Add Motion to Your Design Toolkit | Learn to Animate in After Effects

In the end, you'll create a set of design boards, essentially storyboards that are designed to give the animator a visual guide for the important moments in the animation.
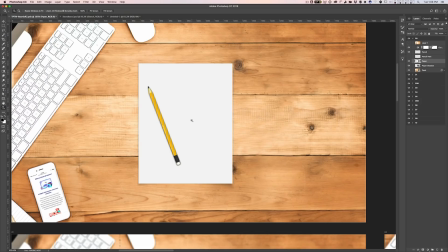For these boards, I used a combination of stock imagery, screen grabs from After Effects and Illustrator,
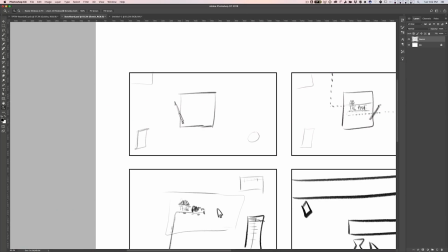shape layers, and other built-from-scratch elements, and I used my crappy storyboards as the blueprint to build out every frame. It took a while, but here's where I ended up. Ta-da! By the way, don't say ta-da when you present work to your clients. For some reason, it's frowned upon. Now, there's a cool thing about these boards that you may not have noticed. When you get some practice doing this, you'll be able to design boards that imply animation.
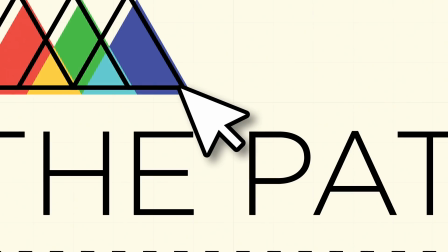If we flip through the boards in a sequence, it almost looks like stuff is moving, and your brain kind of fills in the gaps.
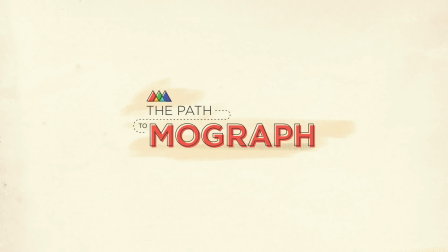This is very, very helpful for the next step, which is... Step 3. Making an animatic. You may have never seen that word before, animatic. It sounds a little dangerous, but don't worry, it's a simple concept, but a very powerful tool. See, here's the thing, you now have these beautiful boards that spell out how you want the animation to look and what the story is going to be, but you don't really have any idea how long each shot needs to be on screen, how long things are going to take to move from A to B. What's the pacing going to be like? How about music? I was told there'd be music. These are all decisions that editors are used to making and like I mentioned earlier editing is part of the motion design bag of tools. So the animatic stage is where we roughly edit together these boards to music to figure out the general pacing and timing of the piece.
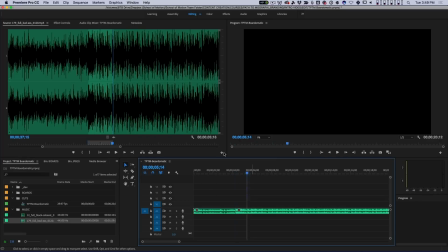I do this in Premiere and I try to keep it really simple. I'll cut the boards together to figure out roughly how long I think the animation needs to be.
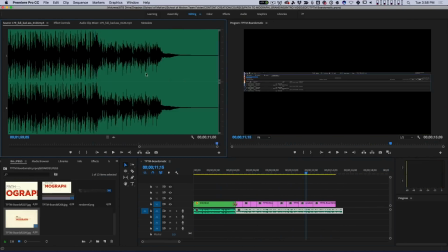Then I'll pick some music and start cutting it together to find a nice rhythm, a nice little buildup with payoff.
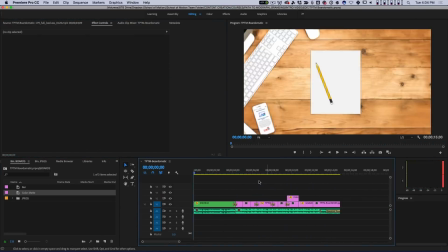I'll tweak the timing until I'm happy, and then here is where we end up.
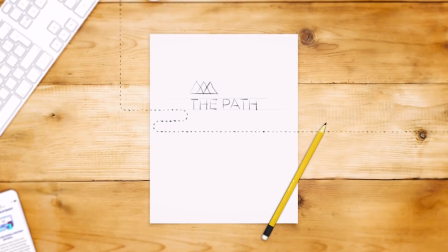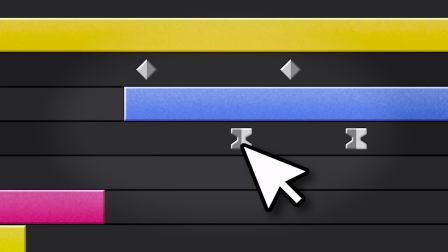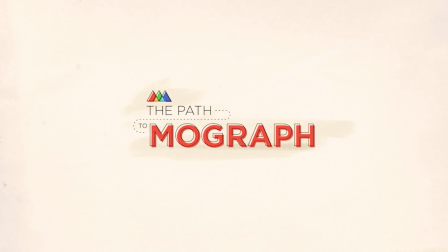Now, at long last, we get to open up After Effects and actually make things move. And it's going to be so much easier to do now that we have a really detailed scaffolding for what the animation is supposed to be. We know what it should look like, we know roughly how long each shot needs to last, how much time it should take to transition.
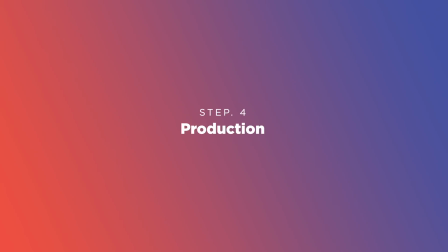We're ready to go to step four, production. I call this step production because it may involve live action, animation, more editing, voiceover recording, anything necessary to put it all together. In this project, all I needed was After Effects and a few plugins, and some experience using the principles of animation, but we'll get to that soon enough.
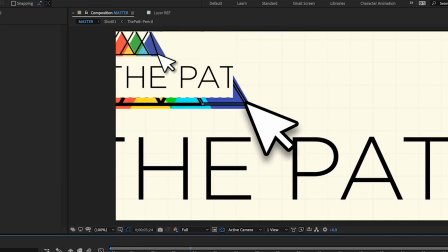Now, inside of After Effects, I'm using my design boards and my animatic as guides, and building the entire animation from start to finish using a variety of tools.
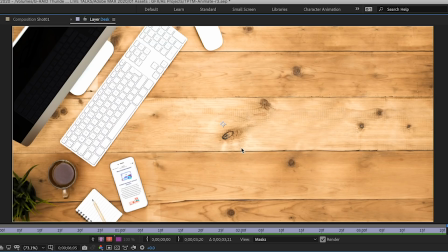I'm using shape tools, I'm bringing in images that I've captured, stock imagery, and even using parts of the Photoshop file I built while doing the ports.
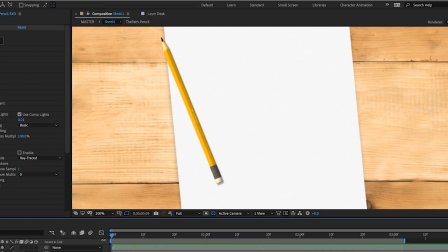One fancier element is this pencil, which I wanted to feel more realistic than everything else,
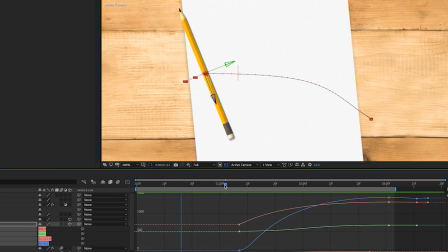so I used a 3D model of a pencil and a plugin called Element3D to animate that sucker directly inside of After Effects.
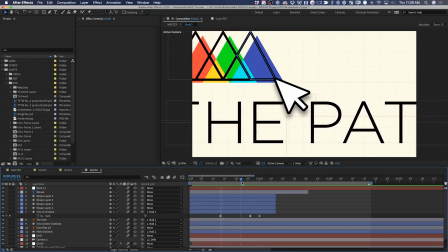I spent a lot of time tying different scenes together through similar movements, a concept I like to call reinforcing motion.
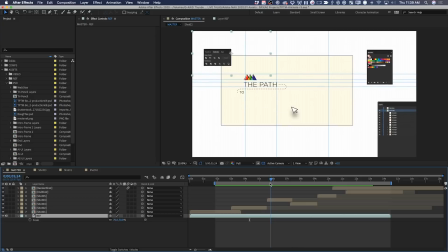It's a great way to keep energy moving throughout a piece like this, though it can take some finessing to get it just right.
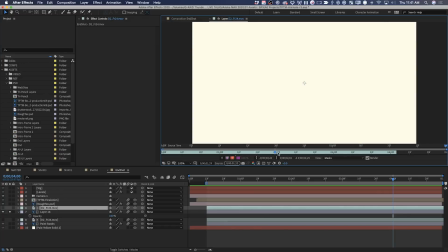I also used something called a luminance mat to make the final logo reveal seem a little more analog.
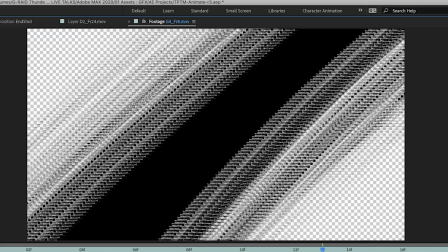There are images or videos that contain luminance or brightness information that you can use in a million different ways inside of After Effects.
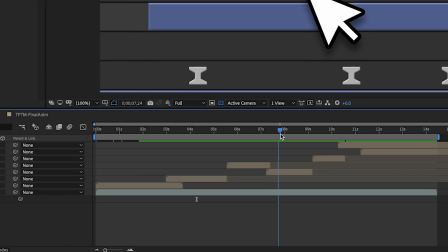And at the end of it all, I have a beautiful timeline with all of my shots laid out in sequence and in a minute, you'll get to see what it looks like.
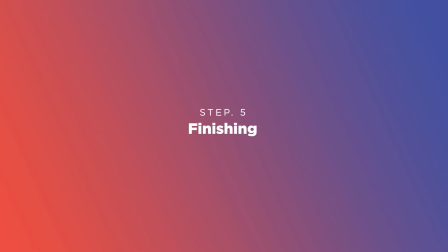But first, step five, finishing. We need to add the finishing touches to this masterpiece. That's pretentious. I usually do this step back in Premiere.